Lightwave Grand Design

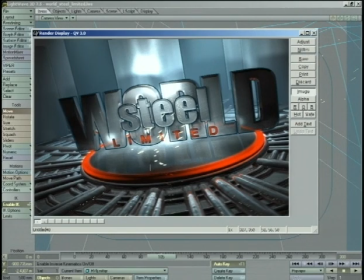Then as an additional sort of highlight, we've got these sparks that keep coming out of the hot red area of the screen, and they just sort of draw your attention and sort of pound home the fact that we're talking about some steel manufacturer.
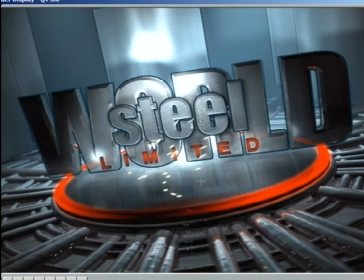And all these things sort of play along with this feeling of metal and steel and everything, and that was the goal of this whole animation. Strong, big letters, nice and thick, nice metal textures.
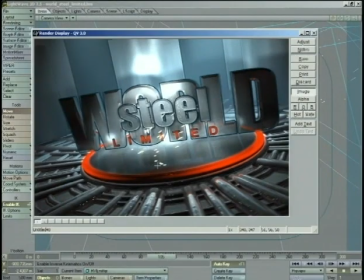We're really trying to hammer home this feeling of metal and steel and industrial work with the pipes and everything. So that's sort of the general idea that we're trying to get across with this animation.
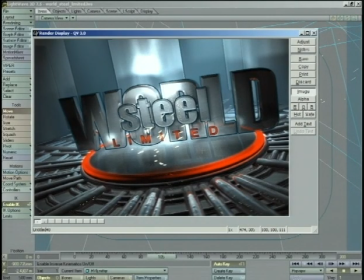So let's deconstruct it, and we'll go into Modeler first and sort of look at the various objects that I used.
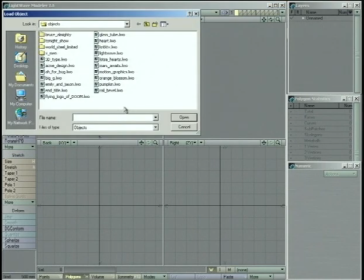We'll load up the object here. It's World Steel Limited.
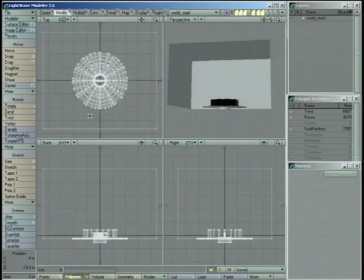And we'll take a look at the various pieces. Now the first thing you see is that I've set up sort of a stage inside this big room here.
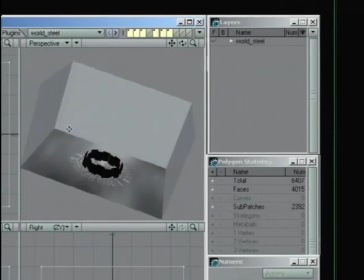I'll tell you why the room is there later.
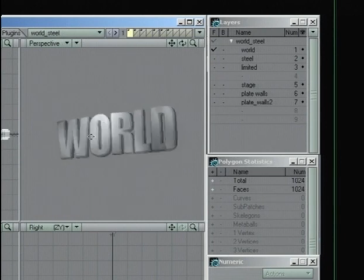But I've got the word world, and that's pretty simple.
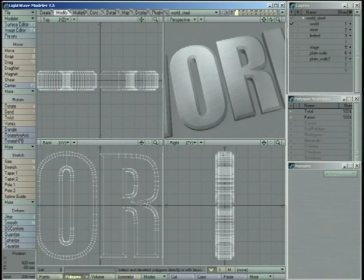There's an extrusion and a bevel, and it's a pretty thick bevel in there, and the type is pretty thick too.
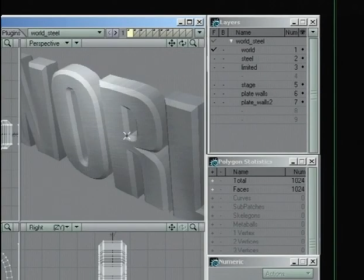And I did that because I'm not looking for subtleties. I'm looking for, bold, in-your-face kind of things. I want this bevel to be obvious that it's a bevel. I don't want it to be the little dinky thing where every now and then you catch a highlight. It needs to really be there and be really, really strong. Same with the word steel.
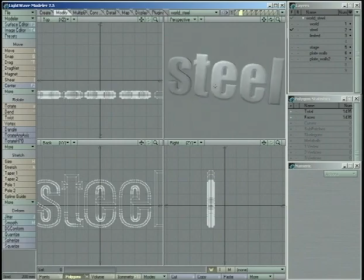Even though it's in lowercase, I still want it to be
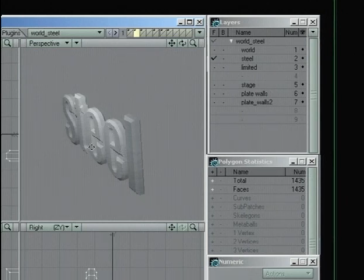very obvious that I've got nice large bevels on there, and those bevels are going to catch a lot of light, and they're really going to serve a good purpose for setting off the faces. Now limited is less strong.
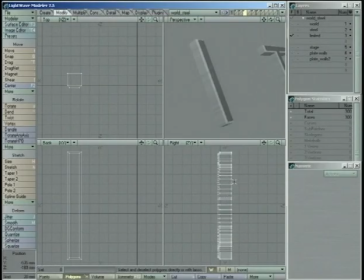It's a little bit more, it's thinner, it has a smaller bevel. The type itself is not quite as large and impressive.
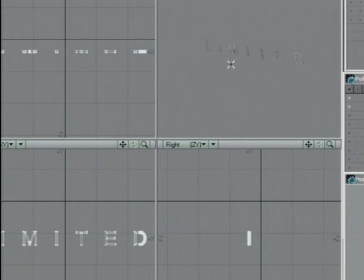And that's just because it doesn't mean as much. It's not part of the real name. It's not World Steel. It's World Steel Limited. It's kind of an afterthought. And yet we're going to texture it in a bright red so that it's, it doesn't get jealous because it's, being blended into the background. No, it's going to stand out because it has to be there.
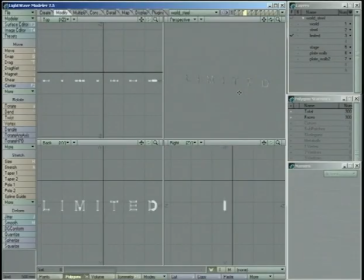It is part of the name. But we're not going to give it quite as much emphasis as the other type.
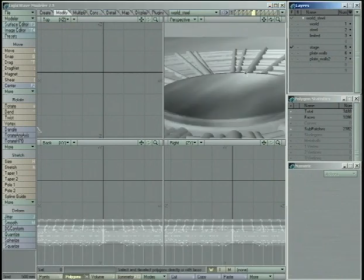The other thing we've got here on layer 5 is our stage.
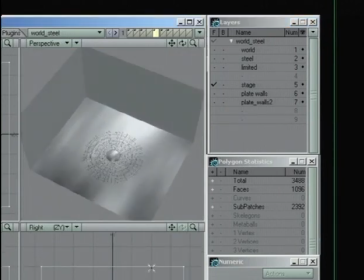This has this whole world, this big cube around it. This guy.
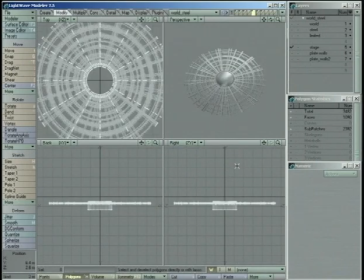Let's hide that for a moment and look at what else we've got. We've got a platform
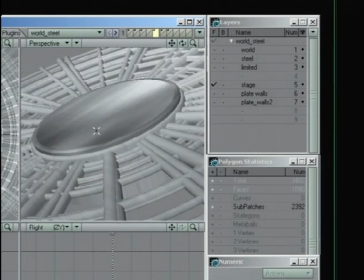that's basically just a disc
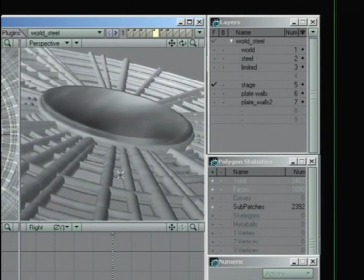that's been extruded down, and then we've got all these pipes running into it.
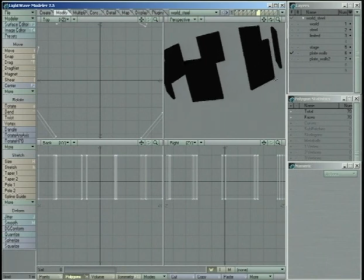Okay, we also have these plate walls on layers 6 and 7,
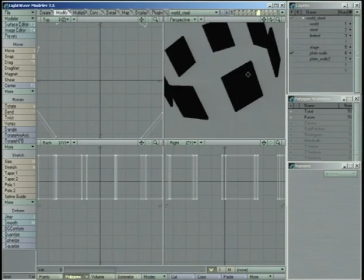and they're going to be useful as background elements to kind of break up the background and not have it be completely
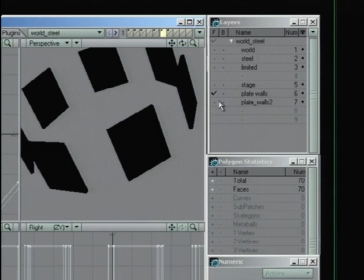amorphous and just go away into nothing. These are going to give us a little bit of interest and a little bit of depth at varying degrees.
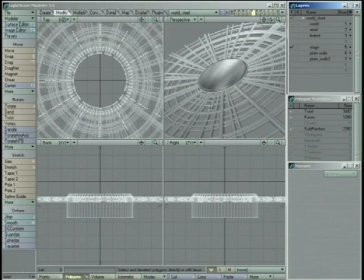Okay, now back to the stage, because this is really the most important part.